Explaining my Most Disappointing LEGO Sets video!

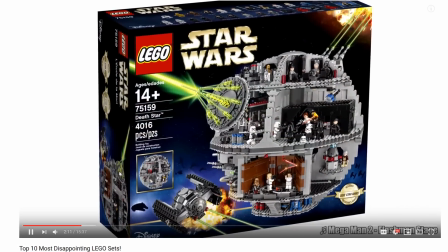I was there's no minifigures? What's going on here? This one was Mega Man 2 Flash Man.
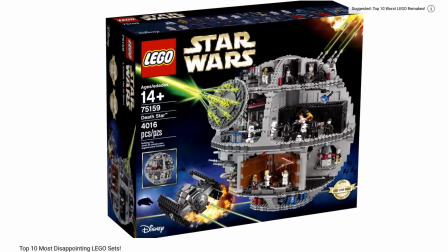That was a last minute, okay, what song should I put there?
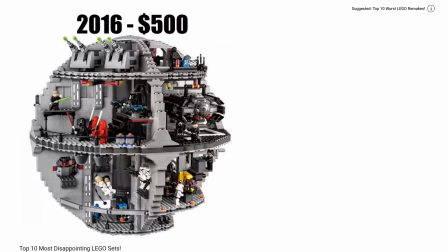But this one I didn't want to spend too much on because, again, I talked about it on Worst LEGO Remakes.
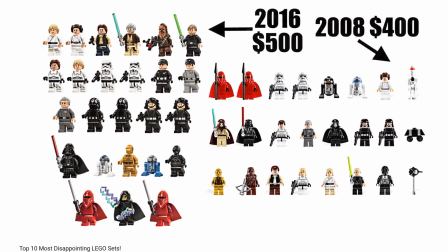I had a whole rant video on it. And it's the same with the Winter Village set later on. They had to be on the list, but I love this.
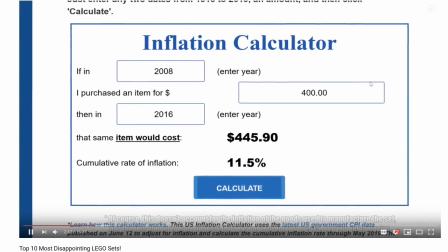Of course, this doesn't, I had to add that, but they had to be on the list, and I'm okay, I don't want
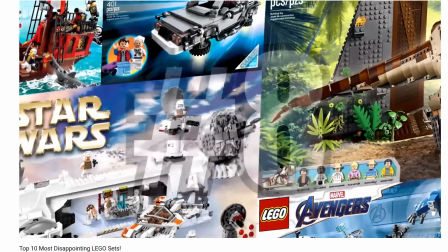to sound redundant, so let me just make it quick.
For a more recent example, it's the Iron Man Hulk armor set.
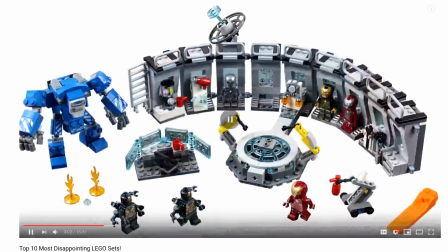This is definitely one. This was another one, which actually pretty deep with the musical choice there.
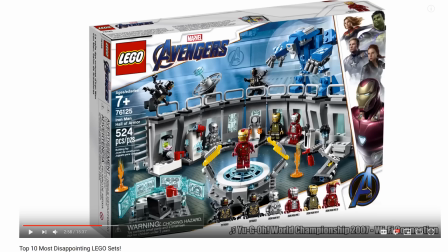This was one where I talked about it recently in the list, the spring 2019. That's this unfortunate part about overlap with this video, but Well, it made it a little bit easier for me because I've researched these before. The Yu-Gi-Oh! World Championship 2007. First off, that's the mistake I found. UGO.
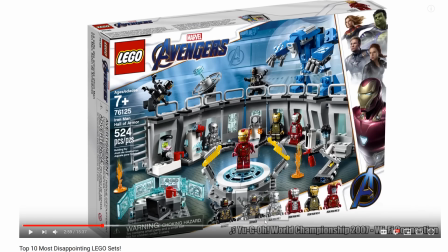I forgot to put the I. Not a big deal. I'm glad that's the only mistake I found and nothing like on the scale of the last one.
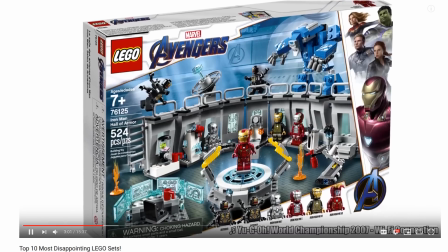But also, that's a reference to the Spring 2019 video because I use the same song or the same basis of the song for, I think it was
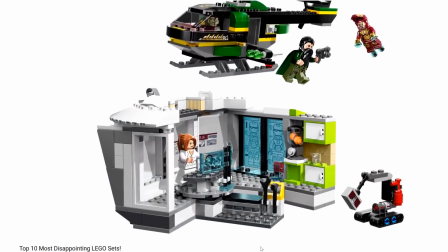Spirit Caller, Wi-Fi Connection, which is basically the same song.
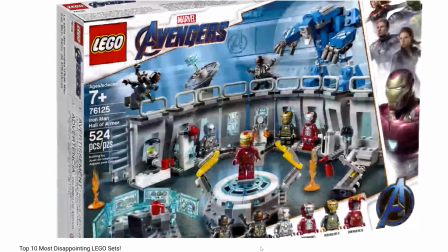So I like referencing, I like continuity, I like stuff like that with my videos and everything, so I thought that was a cool little thing I could have included there.
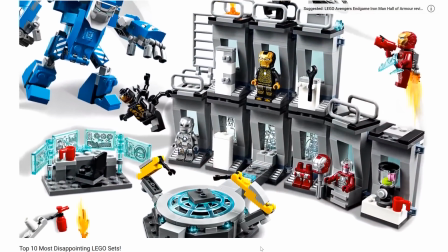I never try to use the same music video game choice, but like I'm glad they used that song in different video games so that I could have reused it here.
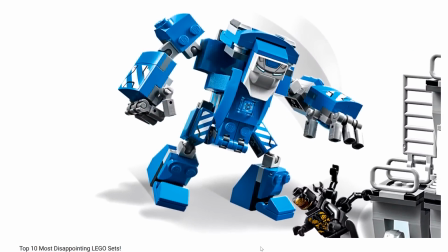I should have probably done that with the Death Star and some of the other things, but you know, it's not a big deal.
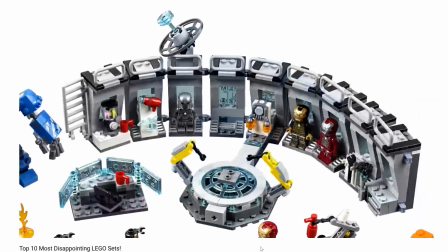I don't remember what music I used for the... Or actually, I don't think I used any music for the Death Star ramp, but I guess for Worst Remix, I might have used the song.
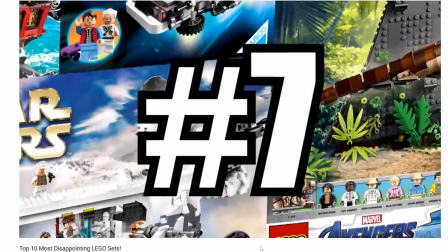I should have probably referenced it there. That was Fade to Black because there's an ad break there. I think I put 3 ad breaks in this video.
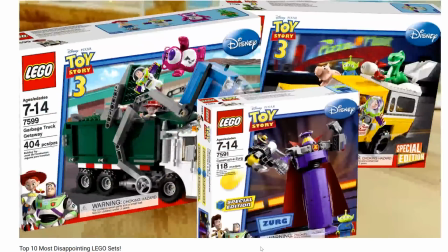It's good when I could find, you know, I had to put Buzz Lightyear to Rescue for Toy Story, by the way. I love all the music of that game, but like,
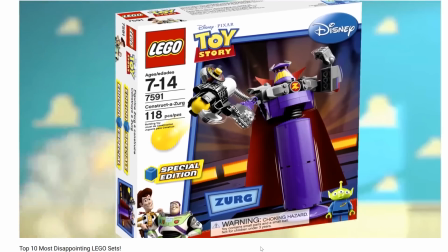it's good when I could find commercial footage because it makes editing pretty easy.
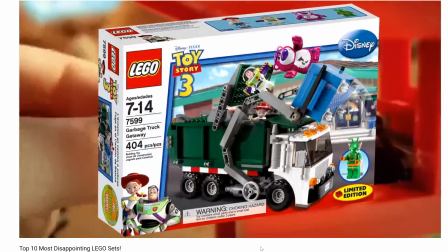And this is my favorite segment of the video, where I just rant about like such a pointless junior set, nothing so consequential.
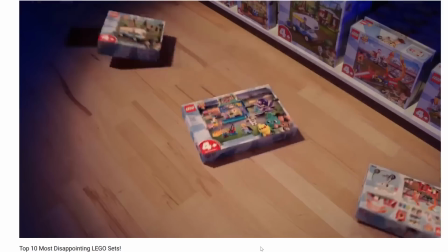It's just funny. I think I put the best editing in this one, in this segment.
What strange and amazing characters would they include here?
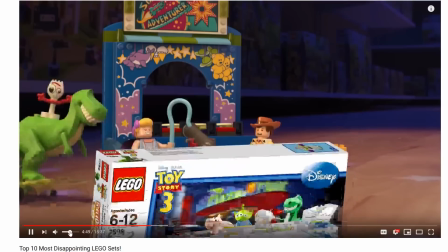What incredible niche build can they make because it's a retail exclusive? Something Zerg. And then after 2019 New York.
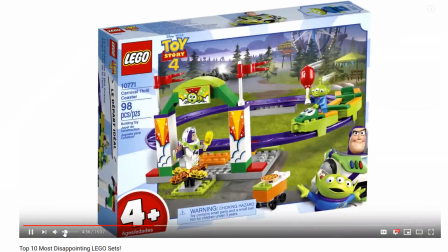Because I'm like, okay, I was tying those in something Zerg. When I was writing it, I'm like, okay, that's so funny.
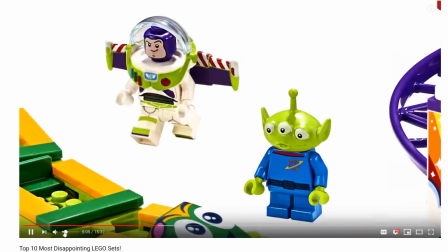I love that.
Far superior versions in the DZCMF line back. Heck, no exclusive alternate face for Buzz, just the same one that is used in every Toy Story 4 set he appears in.
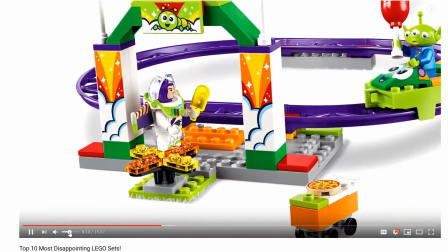Music here.
Oh, my disappointment didn't end there. When I bought the Toy Story 4 sets, I was quick to discover Buzz's face print looked horrible.
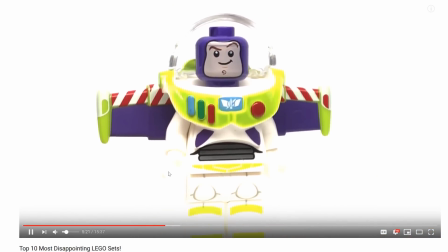Honestly, there was so much. That was something I filmed last minute, and it looks kind of bad because I brightened it in autocorrect.
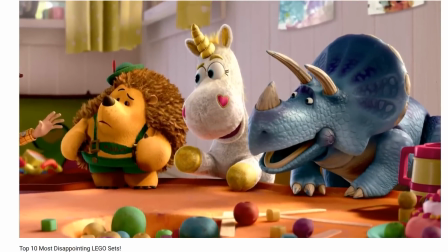I should have just filmed it with better lighting.
We know they'll be in this movie, let alone the possible new characters who didn't appear in these sets.
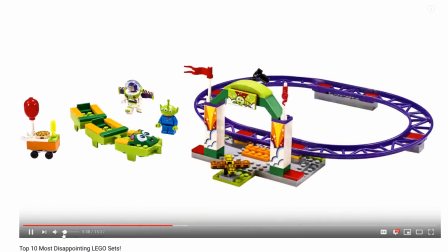And ironically, despite the name being called the roller coaster, it's just an oval with no dips or any exciting parts of the track.
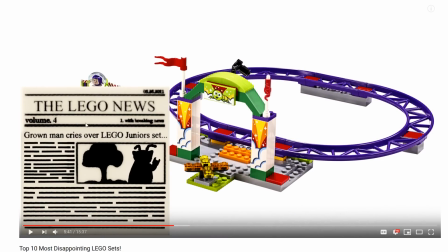That part right there, oh my gosh, which I'm glad people are recognizing it in the comments. Not my pick. I think I took it from Flickr. I put the link in the description. But that one, this took me like 2 hours to edit.
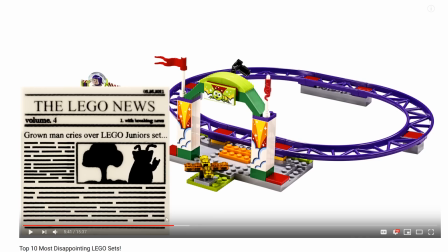And I was like, is this worth it? You know, like, I want this joke in here so much. Because if I just put this here, if I put this segment here, characters who didn't appear in these sets.
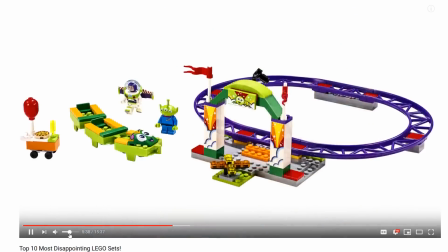And ironically, despite the name being called Thrill Coaster, it's just an oval with no dips or any exciting parts of the track.
In my opinion, it's the least exciting set of the line. Not only that whole rant there a little bit started before I didn't put it at the right time. And ironically, but either way,
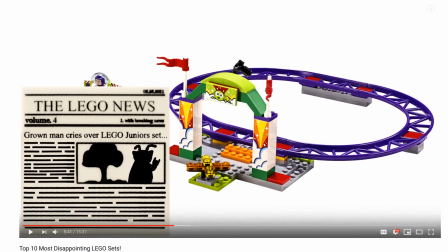my point, it was almost conveying the angry video game nerd. That was kind of what I was going for there. You know, they are genuine feelings, but just kind of like in that type of way. And I wanted people to know I'm not like really mad at this, so I wanted to put like a joke there. So that's why I put that joke there. And oh my, I'm so proud of how this turned out. This looks like an official Lego piece.
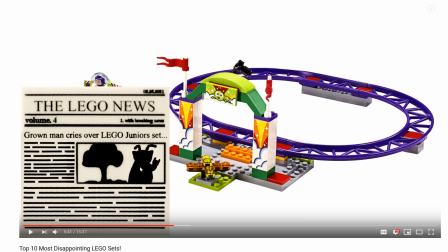I love it. And I used different effects here. Like I had to like blur out everything I put there. Like volume 4. Like the original one I think says volume 3. So I put volume 4. I kind of blurred that so it looks like it's the same type here. I kind of erased some of the writing.
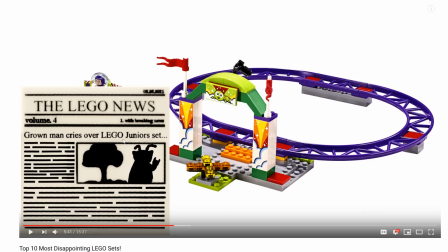So it looks like it's printed on there. And now I'm just so satisfied.